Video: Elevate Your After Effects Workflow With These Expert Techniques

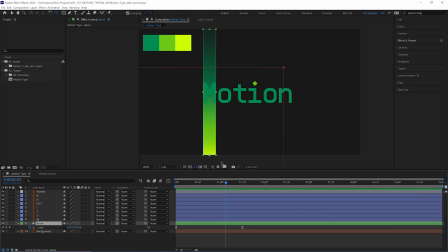248s
And if we use another property, it gives us more freedom to change the timings later. That is much, much easier. So what other properties of this layer could we animate to get it to reveal off? We could animate the mask path moving downwards. We could animate the position of this layer going off screen as well. But what we're going to do is animate its opacity.
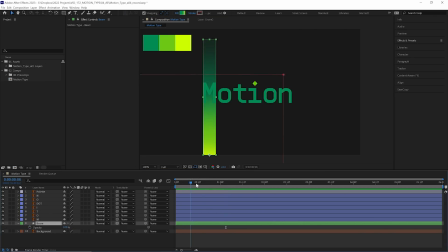265s
So let's open that up with T on our keyboard. And around half a second in, let's keyframe its opacity there at 100%. And then I'm going to hit U on my keyboard to bring up all the other keyframes and where they finish as well, 1.5 seconds. Let's drag the opacity down to 0. So it animates up from the bottom, and as it almost reaches the top, it starts to fade away.
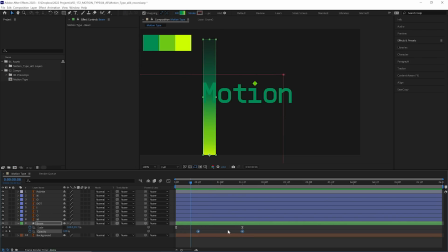284s
And because the animation on and off are on separate dimensions, it's much easier for us to move these about and see if we prefer it animating off slower or maybe animating off much sooner. But let's keep it where it was before. We'll add a bit of easing with F9 on the keyboard and just a tiny bit of tweaking in the graph editor.
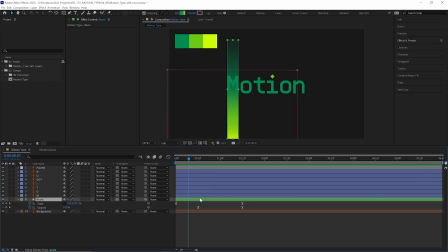301s
And we've got a nice fade out. Now for some extra pizzazz, let's duplicate this beam layer with Control or Command D. And we're going to expand it a little bit,
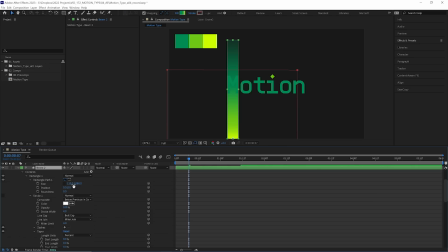309s
make it a bit wider. So let's open up its size property and increase that to 150,
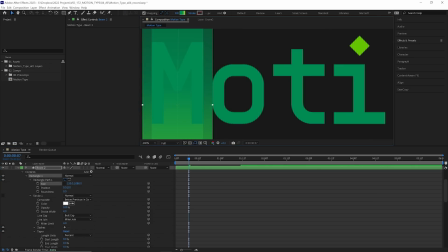314s
which is wide enough to exactly touch the letter next to it. And so this sort of secondary beam is not so intense.
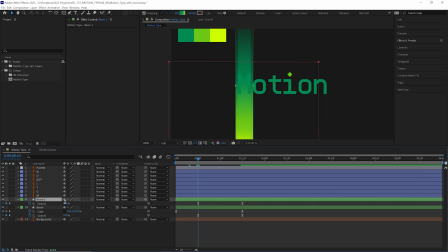321s
Let's turn its opacity down to 70% when it's at its maximum. So now we just need that glow at the very bottom of our beam. And for that, I'm going to show you another gradient technique just using feathered masks.
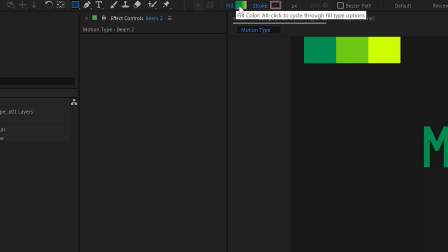333s
So let's grab our rectangle tool. This time we want it to have a solid fill.
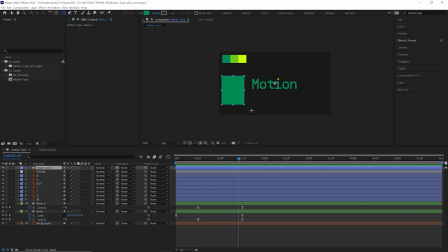337s
Let's select a dark green color and draw a big shape down the bottom of our beam.
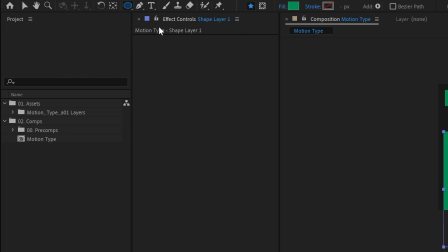342s
Then we want to select our ellipse tool from the toolbar up here and make sure we have tool crate mask selected.
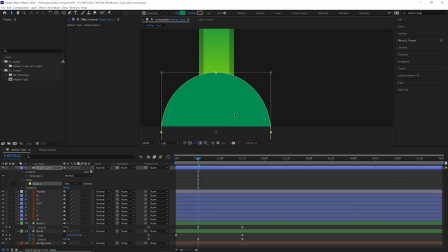348s
And then we want to draw roughly an ellipse down the bottom of that beam. We can open up feather with F again on our keyboard and increase that to get a nice soft gradient.
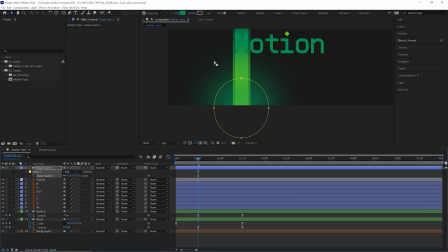356s
Let's go up to 400, which is why we made our shape layer nice and big in the first place, so we don't run into the edge of the shape.
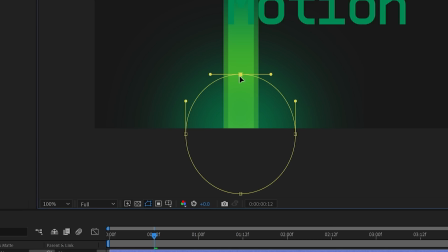362s
And then to adjust this shape slightly, I'm going to grab the pen tool, click the top point of our ellipse here, and just drag that up a touch. And to adjust these handles, I'm just going to drag them down, and to separate their sort of connectiveness across the point, I'm going to hold Alt Option, and then we can move each one individually.
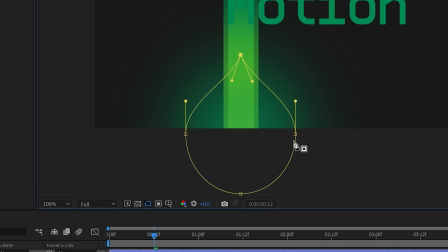378s
Let's just have them point down a little bit so it gets a little narrower and almost glows up our beam a tiny bit.
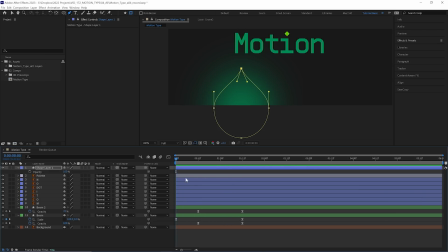384s
Now we need to add some keyframes for this glow to animate on and off. Again, we'll do that with opacity, 0 at the start, then 100, then back to 0. The default Easy E should work for this too, and let's call that glow to separate it a bit in the timeline too.
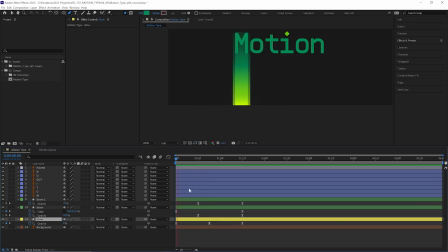398s
Let's also drag that below our beam layers, and I think we want our glow to animate a little sooner than our beam. So let's select our beam layers and just drag them across so they start half a second later. So then we see the glow coming up from underneath very shortly before we have that beam explode up out of the bottom of the screen. Now we do need more colors for this glow.
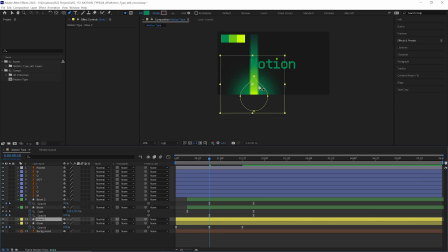417s
So let's duplicate this glow layer, again, Control or Command D, and we're gonna change its fill color to a medium green.
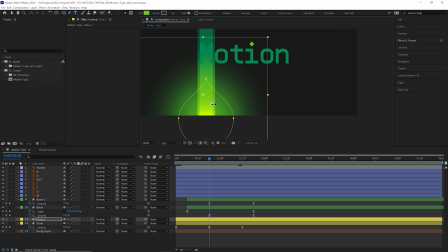423s
And we're gonna make this glow a little tighter to the center of our beam. So let's open up feather again with F on the keyboard. Let's drag this down to around 200. And then I'm gonna double click to select the mask and then drag it down closer to the center. And then let's do that once more, duplicating it again, selecting the very lightest color green for the fill,
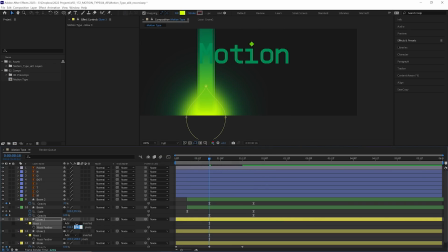442s
reducing the feather, this time down to 100, and make it even tighter to our beam.
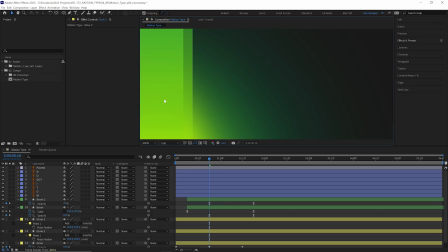446s
Now, depending on your settings, you might notice a fair bit of banding happening, where the color is kind of separated into these big chunky stripes.
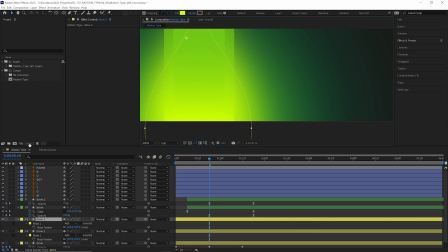454s
And the best way we can solve that is to change our bit depth. It's currently 8, so let's select that over here.
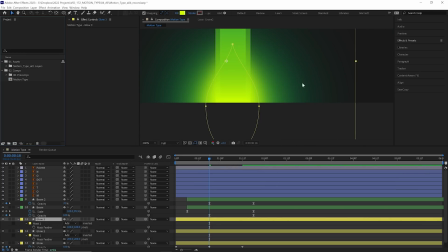459s
Change it to 16 bits per channel. Now After Effects is working with more colors, and the gradient is nice and soft and smooth.
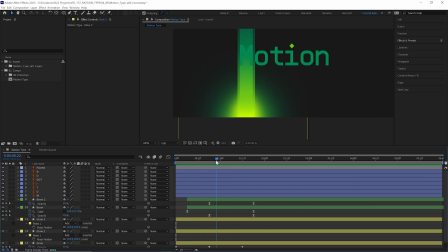466s
Now, I just love the kind of soft gradients you can get with this effect, and it is really versatile too, because we can adjust each of these masks and the amount of feathering as well, and we can decide which colors are melting into one another. Now, let's take a look at all of their opacity keyframes.
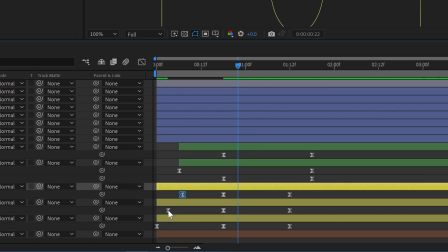480s
And to make this a bit more interesting, let's have the lighter colors start to animate on a little later and then fade off a little sooner.
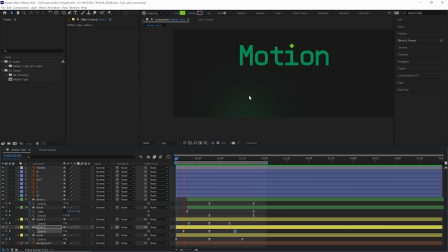487s
It's a small touch, but I definitely think it improves the effect and makes it a little more interesting than just a simple fade on and fade off. And there, our beam is done.